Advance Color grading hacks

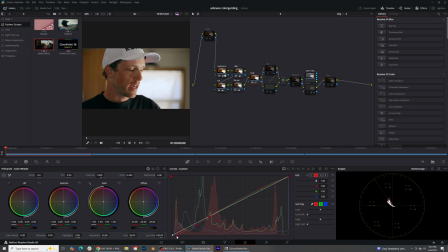8:15 You can see that his shirt is turning nice and kind of tealish right there. So go with something like that. Maybe bring those reds down a little bit more. I can even just keep those really high in the highlights, like that.
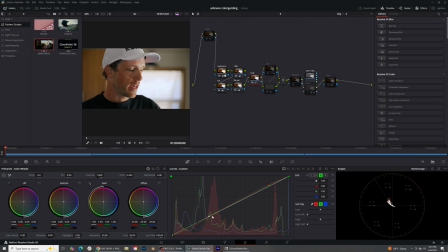8:29 And if you need to move this around, just grab this and you can click this and move these little dots around a little bit, so you can get an easier, a better roll off. Okay, so let's look at that. So there's the before, there's the after. Very subtle. We're just adding some warmth to those highlights, and we're just darkening those shadowy bits right there.
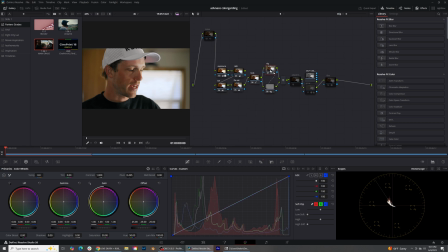8:50 Okay, next we're gonna add a vignette. So if I turn these on, I have these set up in a parallel node. Let's go ahead and just delete these really fast. Press Alt S and then Alt P. You're gonna create a parallel node.
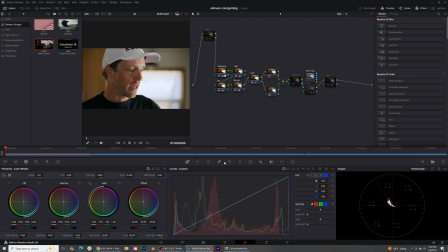9:03 And this is how I like to do my vignettes. Come over here into our power windows, click this guy. We are just going to spread them out like this and make this a little bit bigger. And this is just masking and creating a little bit more light depth within the image.
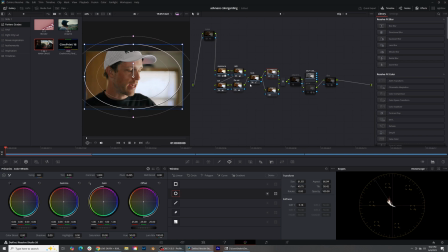9:22 So something like that. And then I'm gonna grab the alpha from this node and plug it into the alpha of this bottom node, come over here to the masks and change the key. So now this is affecting everything outside of the circle. This is affecting everything inside of the circle.
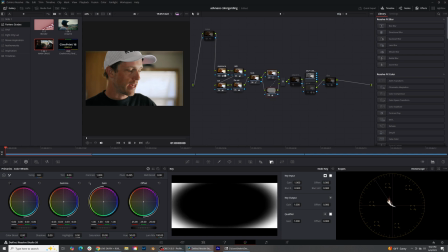9:37 On the outside of the circle, let's go into here and let's just bring down our gamma just a little bit. Actually, let's use our curves. So over in our curves, make sure these are all linked together. I'm just gonna bring this curve down just a hair, and it's creating that small little vignette.
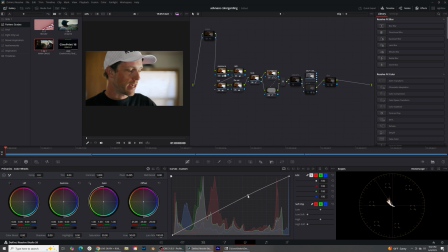9:53 And then over here, I'm gonna go ahead and just push that in just a little bit, just to give it a little pop. And if you look, that is the difference that we're making with just adding a small vignette. We're kind of making the image pop a little bit more on his face.
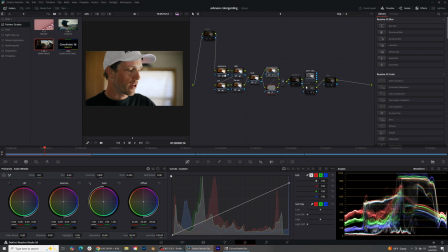10:08 Okay, my final adjustments. I'm gonna go into my waveform over here and just double check that our whites, our blacks are looking good. I'm pretty happy with this right here. And so all I'm gonna do from here is just sharpen this up a little bit. Now I wanna add some professional glow to this image. So over here is how I set up my glow. And we're gonna go ahead, I'll delete this really fast so I can show you how I do it.
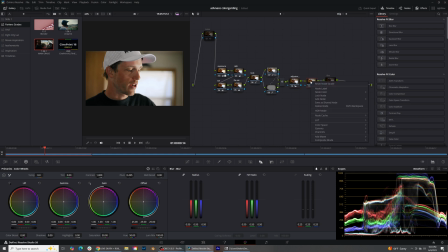10:34 So go ahead and press Alt-S to create a new node, right-click this node, and what we're gonna do is we're gonna add a matte. All we're doing is gonna be adding glow to the darkest, all we're gonna be doing is adding glow to the highlights of this image,
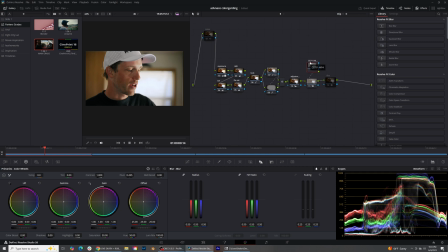10:49 and using this matte node is gonna allow us to add glow to the highlights versus the entirety of the image. So on this node, I'm gonna go ahead and type in glow, grab the glow, put it on, and I'm gonna say limit.
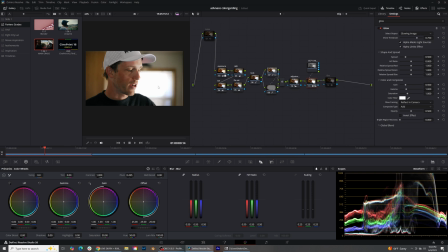11:04 Let's go ahead and do alpha limits effect. So now it's just targeting the white points of this image. I can go ahead and just push this up. And you can see that is adding a lot of glow and we're kind of overexposing it a little bit. So on this, we can grab the opacity and just kind of bring this down a little bit. Sometimes I like to add this to screen and that gives me a nice soft glow effect on that background and doesn't make us clip at all.
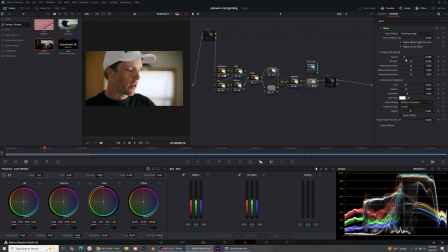11:33 Bring up the spread a little bit. You can kind of see what that does. I like to have a nice small spread, so I'm just adding some nice soft glow in the background. Let's turn that node on and off. And you can see that just kind of punches the image just a little bit more. You might need to go into your exposure at this point and just pull back a little bit on that exposure.
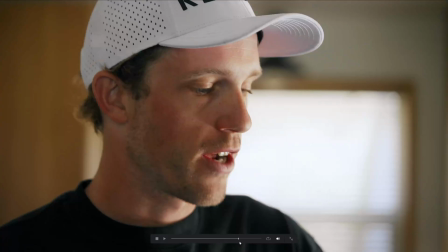11:53 But so far, I think this is looking absolutely fantastic.
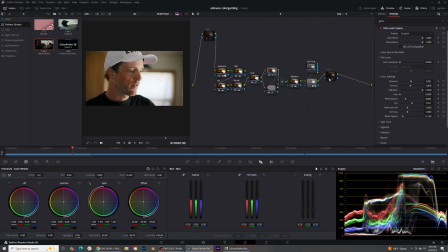11:58 We're getting great color separation. And let's go ahead. And my final node that I always use on all of my images is this film node. I'm gonna go ahead and click that and you can see what that does really fast. If we reset this, when you add the film look, it adds a little bit too much flavor in my taste.
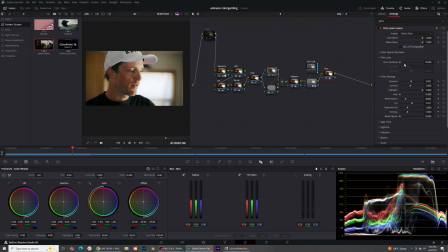12:18 So I'm gonna come down here, do a clean slate. I'm not gonna use the film look blend because we've already kind of done that with the look that we did over here.
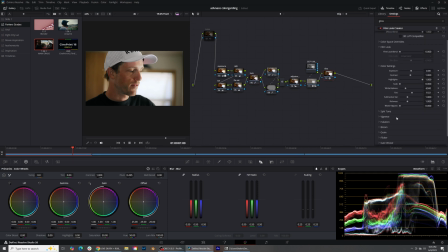12:26 And I'm just gonna focus on some of the color settings and the halation on the film look creator. First thing I like to do is just add a little bit of bleach bypass because what that does is just gives you a little bit of
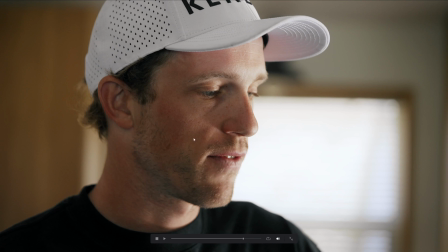12:39 contrast and I feel like it always just cleans up any part of the image where saturation just needs a little bit more cleaning up.
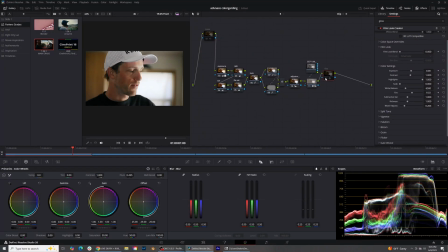12:47 So that looks really good. Let's do the before and after. I mean, look how realistic that looks. That looks very realistic, looks very good. Let's come down here. And I also like to add halation. I'm gonna bring it way down and then bring the hue. And if you wanna see what the halation is doing, let's crank this all the way up really fast.
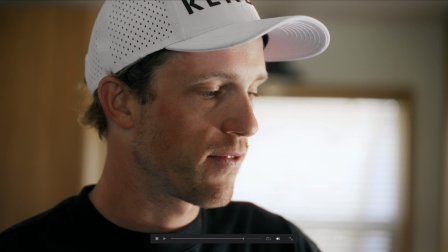13:05 And you can see what that's doing against his nose. It's creating kind of this little red highlight right there. If you bring up that radius, now you can kind of see it right here. You can see that red bleeding over from those highlight sections.
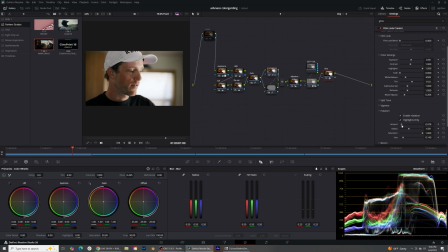13:18 So I like to just add a very little bit of it and make sure that the hue is red. Add just a small little bit of bloom to give it a little bit more of a glow effect. And then grain, I like to sit with 16 millimeter and then take the saturation all the way down.
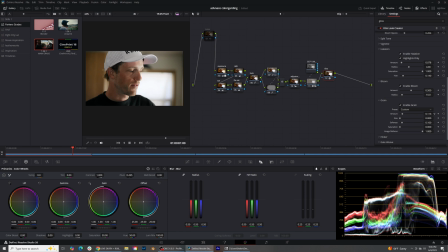13:38 I like to go with a 65 millimeter, bring the saturation all the way down. And then I sometimes just bring the amount also down just a little bit. And that gives it some really good texture in the skin and stuff like that. So that is our entirety of this image.
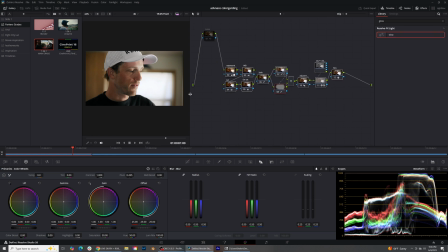13:54 I think this is very easy, this is very clean, and then from here you have a lot of wiggle room to make adjustments with your image. That is how I set up my color grading, that's how I do a lot of my color grading. If you want this node tree, I will have it in the description below. You can go ahead and just click that and grab it. You can play with it. It's a really awesome way to kind of play around and learn color grading techniques, learn different things. If this was too advanced for you, just use the regular tools that you know how to use.